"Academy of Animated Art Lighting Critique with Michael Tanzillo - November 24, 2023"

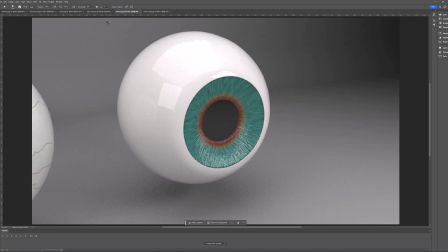[0:07]
Hello, everybody. So I wanted to take a moment, and before taking a break for the Thanksgiving weekend, I wanted to kind of do a quick recording of the submissions that we have so far today.
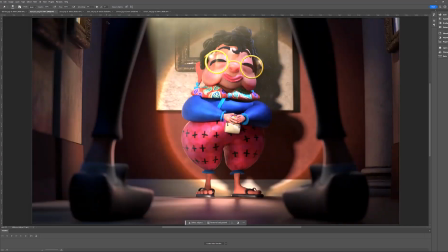[0:18]
So basically, I want to take a look at Darwin's, and then Maryam's, and then Sara's, and then Simon.
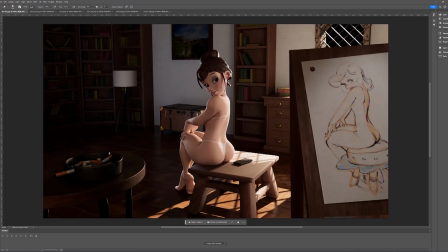[0:23]
So we're going to go through these alphabetically. So we'll start right here. So you're making a lot of really great progress on this. I think it's great. We're getting our areas of focus. You know, got the focus on the woman right dead center of the image.
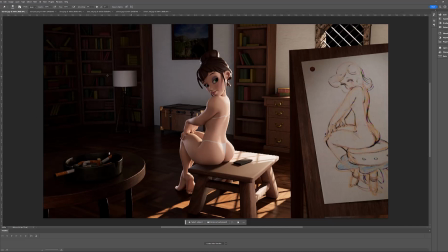[0:35]
Got a little bit of light scraping across here, and trying to kind of tone down this background so we're not seeing so much back here. So going through this and kind of trying to look at this with fresh eyes. The first thing that stands out to me, and apologies for not having mentioned this previously, but let me just take this.
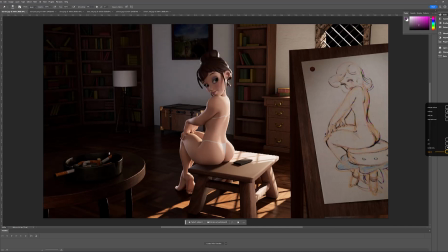[0:54]
The background, like we are. This go away.
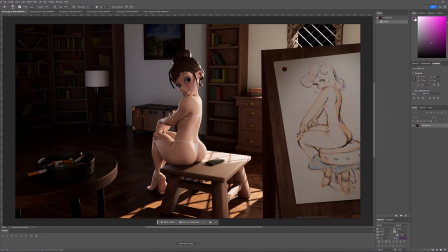[1:00]
Let's see what's out. There we go. Okay, so the window light. So right now there's just blackness there. That will actually, like, putting in an actual, because at this point, if we're this,
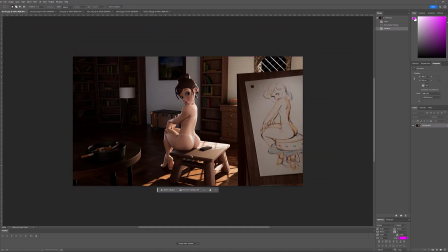[1:15]
if it's this interior of a space, like that'll pretty much be like blown out white. But having that be that like bright white or sky color or whatever it ends up being will impact the overall composition.
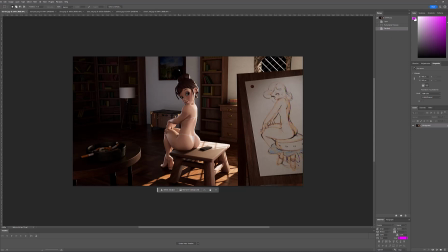[1:28]
So I would highly recommend putting that in there. Overall, in the image itself, outside of that, I'm just going to do some quick things to it that I think would be helpful. So overall, I'm just going to make a copy of the scene as a whole. My first thing is that I think I would like to see a little bit more like mid-tone lighting in there,
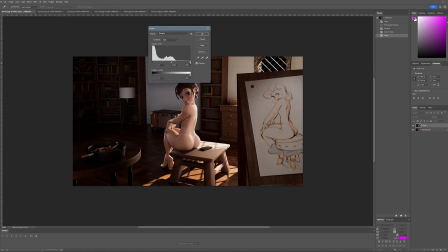[1:47]
and that there would be more light kind of bouncing around the scene as we're getting in there. So I'm just going to go ahead and make the brights a little bit brighter, and then bring up the mid-tones a little bit.
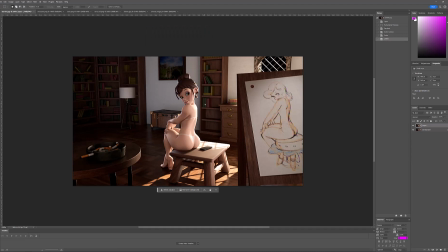[1:57]
Right now I'm really just focusing in on the center, on our main area of interest here. The other component is that I feel like if you're getting warm sunlight into this space and it's hitting all of these wood components and bouncing around the room like crazy, you would really kind of feel that warmth a little bit more strongly, a little less yellow, a little more red.
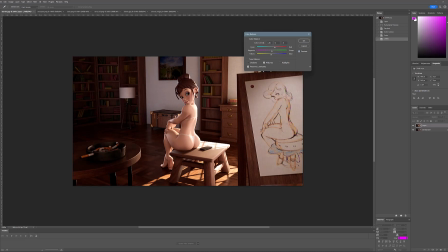[2:17]
Like looking at these back walls, the way that they're kind of bluish in tone, it would really, really be more of like a red quality to them. I kind of mentioned getting some more light on this easel here in the foreground.
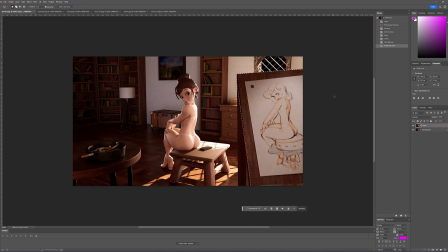[2:32]
I think you've done a nice job of that. Because this is like a story component of this one too, and I'm wondering if we can, I think you can do a little, like even just like a little bit more,
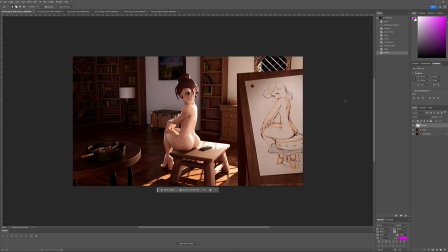[2:47]
because it creates some nice shaping in there and gets that going pretty well too. And then once I would have this, I would also work on even taking this area down to be a little bit darker too.
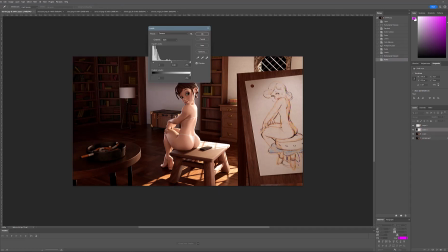[3:03]
So you could even push down the levels on that. Because really we want to structure this out for the overall composition to be, I like to think of it as because this is like a three area image, right?
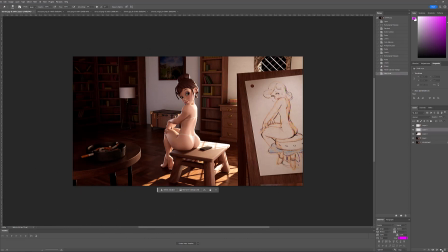[3:20]
We've kind of got, I'll just write them out. So focal, we want our audience to look here first, and then we want our audience to look here second. Why is that? Oh, I see. There we go. So we want them to look there second, right?
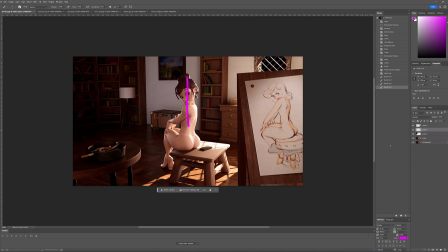[3:36]
So, and then we want to be able to position them back over here last. So if they're looking on the scene or not at all, we really want it to be like a 1, 2, 3 thing. So let's set the value structure that way. So again, this one might be a little bit too bright. Let's take it down just a little bit. So yeah, so focusing right here in the middle.
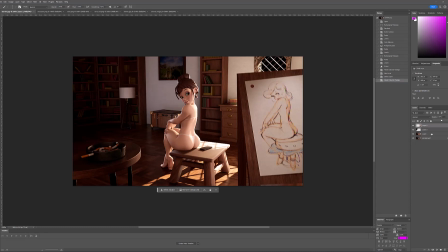[3:54]
Now the other part of this that I would do is I would add some diffusion to this. And let me just go ahead and merge these layers together because it'll make it easier to do it. So to do that, all I'm going to do is just copy and paste this in Photoshop,
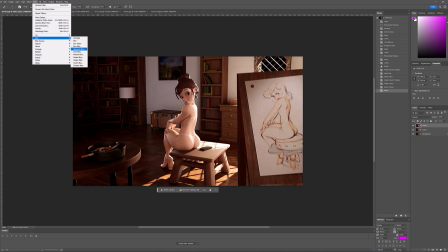[4:10]
and then I go up to Filter, Blur, Gaussian Blur, and yeah, 8 pixels is fine.
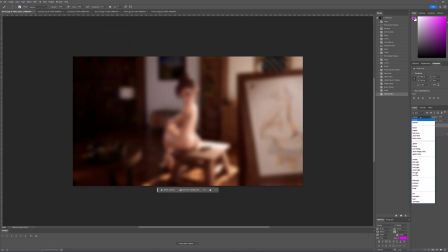[4:15]
We'll just this, like you can play around with this. But then I would take it and I would either screen it or add it over top.
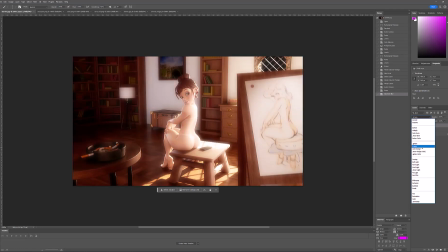[4:23]
The difference being, look at her back.
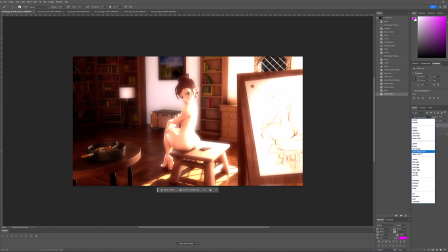[4:26]
When you add the values together, it literally adds the pixel value together, and so it can go up over 1.
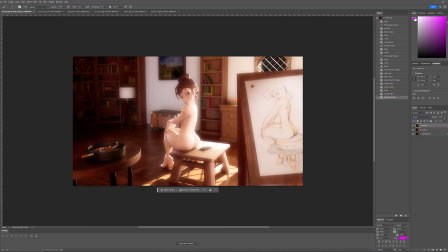[4:32]
Screen will do the same thing, but it'll kind of cap it at 1. So depending on what you want to do, for this one, I'll just kind of screen it over,
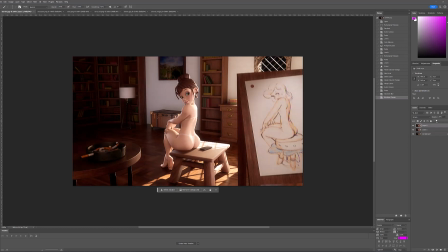[4:41]
and then you really want to take down the contribution of this because you don't want it to be super fuzzy. But just adding this can help, and then also you want to isolate it to just the brighter parts of the image, because this only happens photographically when
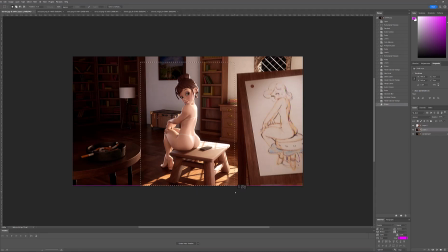[4:56]
elements are bright. It's just a little bit of a lens effect. Kind of want to just goose her up just a little bit more maybe something along those lines. All right, cool. And then I'm going to take this down around.
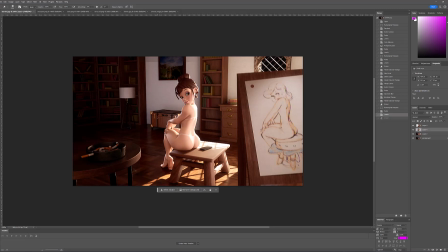[5:16]
And again, this is all just like, oops, I was too aggressive with that erasing. This is all just a quick little mock-up here. So yeah, so a little bit more value in there. And then let me merge these together. And then the last note, and again, this is super minor, would be flipping her, like her eyes.
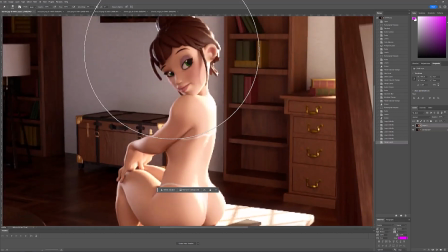[5:36]
So eye whites could go a little bit brighter, and then make sure that although the dings, I was gonna say push them to the other side, but then you wouldn't see them. I think just toning them down, because we're not, you're not actually reflecting the window light there.
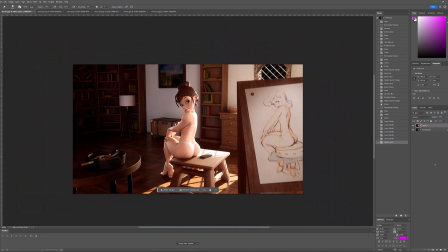[5:51]
So just make them a little bit softer and a little bit dimmer when you're doing that. So again, versus the original.
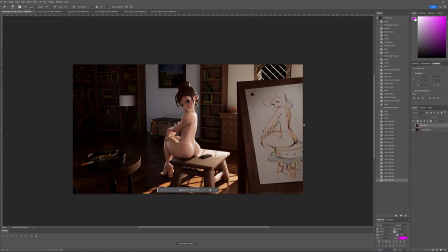[6:00]
Oh, I think ignore what I did to the picture over there, but just making it a little bit
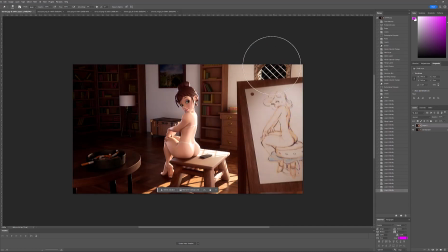[6:06]
brighter. So yeah, more warmth, more brightness, and then getting that bright element over there will really, really help tie the image together. You'd be surprised at how much that works. Last thing, super dumb, but this is like her styling and the bookshelves and everything.
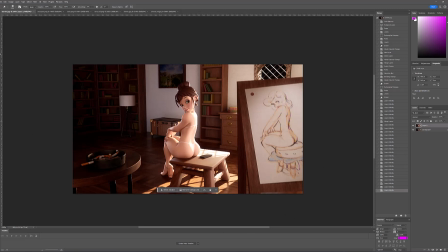[6:23]
It's like in the easel, it doesn't have a lot of detail. It's stylized, right? Like this isn't photorealistic. But the second that you put a photograph of any kind in there, it kind of breaks that illusion a little bit. So I would find a different image to put in this picture frame.
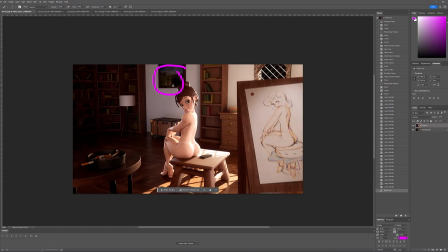[6:40]
Something that's like, even if it's just like super simple, or even if it's just like an empty picture frame, or just like, I don't know, something to fit the style of the scene itself a little more too. So everything in this image kind of fits this world a little bit more tightly.
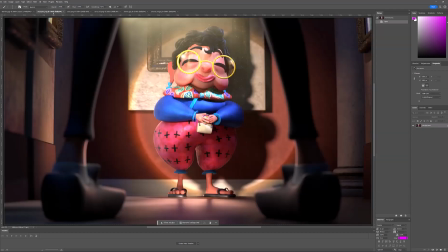[6:56]
So that's what I got there. All right, Maryam. All right, this is looking cool. Yes, so looking at some of the reference that you posted earlier, like, because when I first saw this, I was like, oh, this light is too harsh.
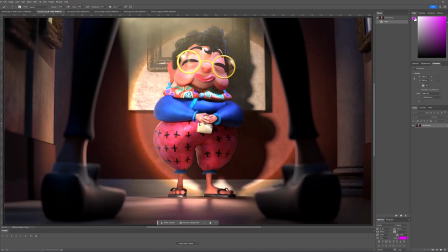[7:11]
Like it's very contrasty on the edge. But I see what you were going for, and I see that's like the style that you wanted, so that's cool. I love this kind of like warm bleed around the edge. I think that's looking really nice. Something to consider. So I've had to do a lot of like spotlight, headlight type of stuff.
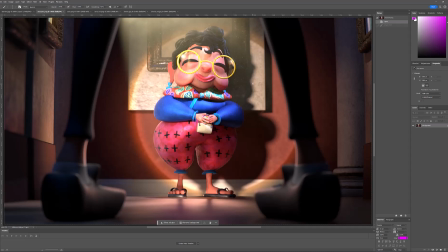[7:29]
There are gobos out there that you can get depending on where you want to go with this. Because like flashlights actually have like little rings in here. They're not like perfect. And so you may want to look into that and just adding a little bit of gobo.
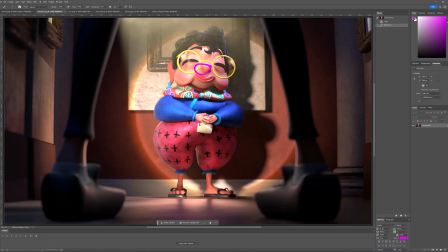[7:45]
Other areas, I think the redness underneath her nose is a little bit saturated. I think the yellow of her glasses is a little bit saturated too. I would pull back those values. I think I would really love to kind of darken everything outside of the legs a little bit more, just to kind of really focus in the attention under here.
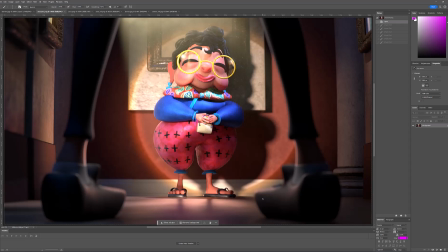[8:04]
Like just allow everything outside the perimeter of the legs, just allow it to go a little bit darker. I mean, basically it's like this kind of spill of light there, just kind of tone that down. The other thing that I would really focus in on is the depth of field.